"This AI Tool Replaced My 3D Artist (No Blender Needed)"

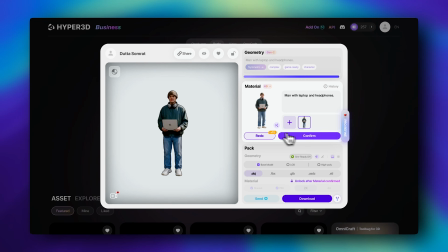You can see it pulling the skin tones, the clothing colors, all of it. And that's it. That is the full result. And one more thing. When you're doing 3D animations, I think is super important. When exporting, you should uncheck the shaded option and select PBR instead.
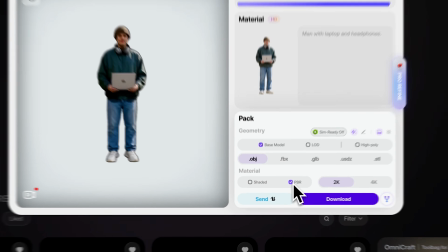By doing this, you get full control over the light that falls on your asset. Let me show you an example here.
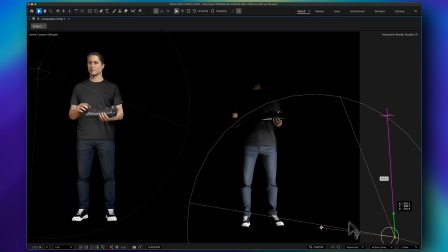This is shaded. It comes with a default light. And this is PBR. You can see I have full control over the lighting.
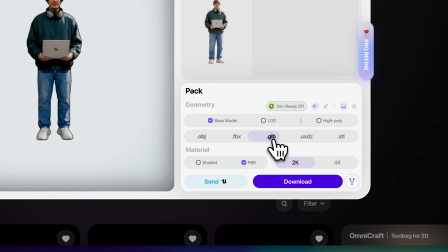Now if you do animation in After Effects, .glb is the best format. Hit download and you're ready to go.
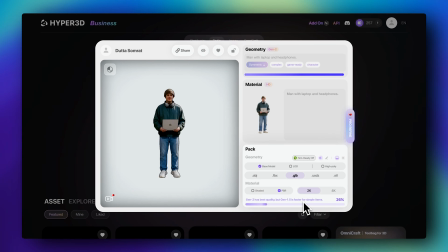Now by following this process, I've done all 5 characters.
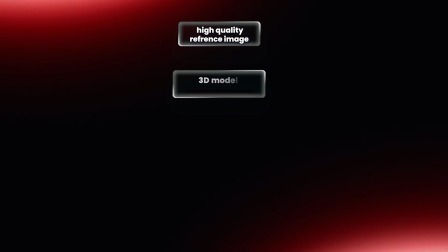And the main workflow you need to follow is best reference image, 3D model generation, modifying generation, textures and export setting.
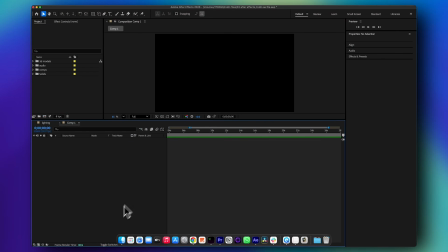Now that is the workflow. Now let's bring everything together inside of After Effects.
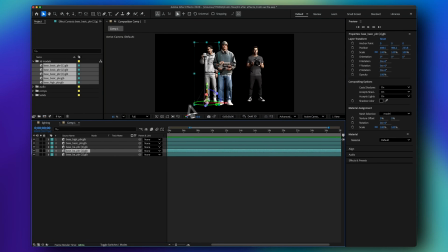Go ahead and open all 5 of your 3D assets and arrange them according to the voiceover so that each character appears at the right moment in the timeline. Now once everything is placed, it's time to focus on the lighting. And this is where the scene really comes to life. I used a total of 7 lights across the entire scene.
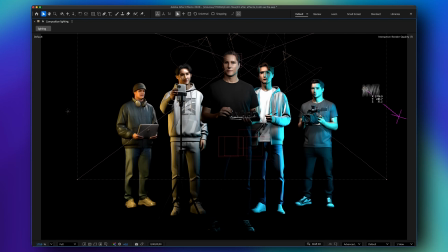On the sides, I placed 2 accent lights. One is orange and the other is teal. If you've been in design or cinematography for a while, you will recognize this immediately.
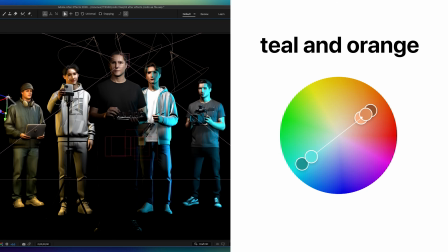It's a classic teal and orange grading pattern.
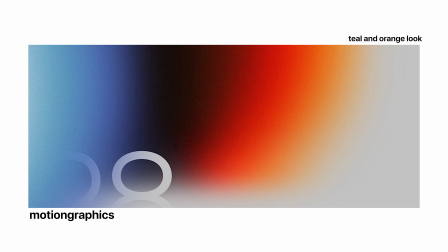It's one of the most popular color combinations in film and motion graphics because it creates that natural contrast that makes subjects pop off the background.
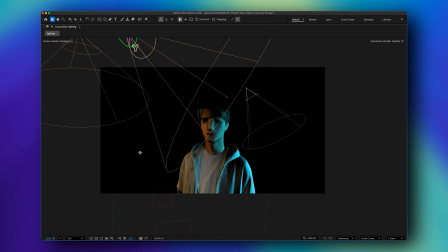Now for each individual character, I placed a dedicated key light. The key light is your main light source.
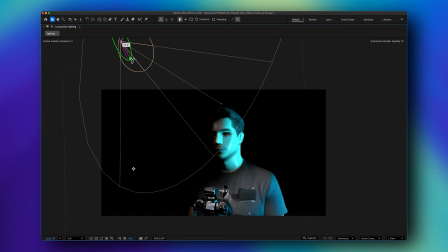It defines the shape, depth and mood of the character. I adjusted the angle of each key light according to my preference, making sure every character is lit in a way that feels intentional and cinematic.
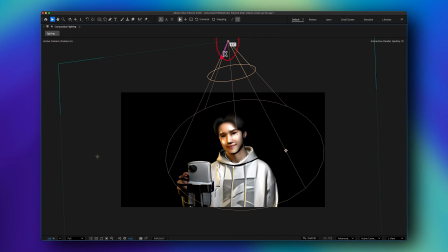Now once the lighting was dialed in, I moved on to the camera movement. And here's the thing, I kept it simple.
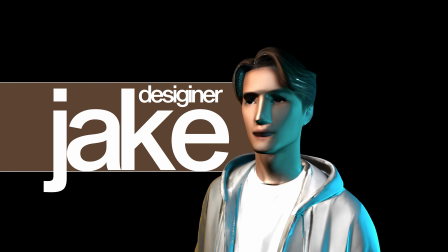You don't need complex or over-the-top camera work to make animations look good. Sometimes the cleanest moves are the most effective ones.
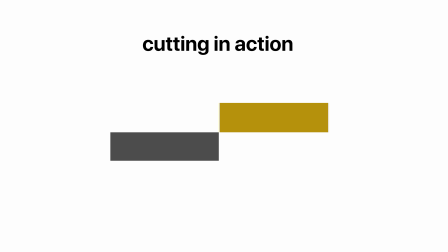The main technique I used is called cutting in action. Let me show you an example right here. You can see it clearly.
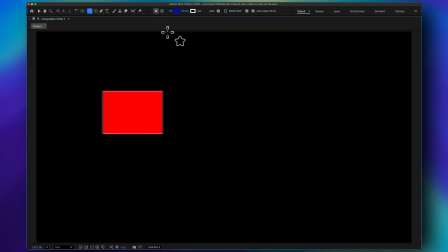What cutting in action means is that you cut to a new shot exactly as the movement is happening. Not before and not after.
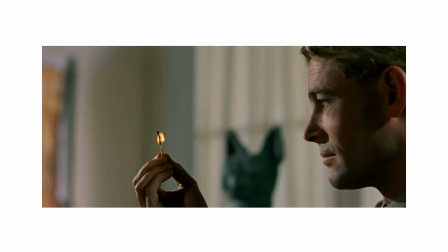This makes the edit feel smooth and seamless, almost invisible to the viewer. It's a technique widely used in professional filmmaking and it works well as in motion graphics. Apart from that, the other camera movements I use are very straightforward. Push in, slowly moving the camera closer to the subject to build focus and intensity.
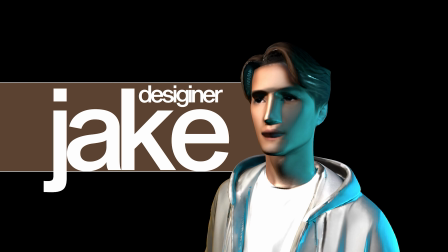Push out, pulling the camera back to reveal more of the scene. Slide to the right and left, a lateral camera move that adds energy and keeps the viewers engaged.
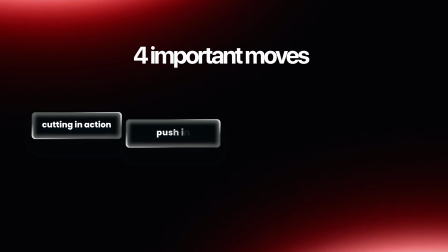That's it. Those 4 moves, cutting in action, push in, push out and side slides are all I use to build this entire animation. Now you know Discord community, 15,000 plus video editors strong. Yeah, we just did something insane.
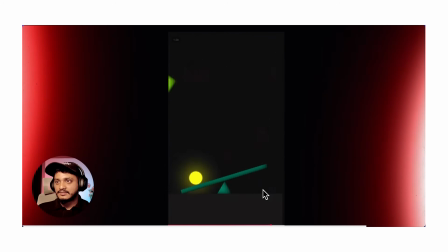200 of you submitted your own video edits. I ranked them, roasted them, gave very detailed feedback. Some of you are gonna be really happy and some of you, I'm so sorry. That video right here, go see if your video made the cut.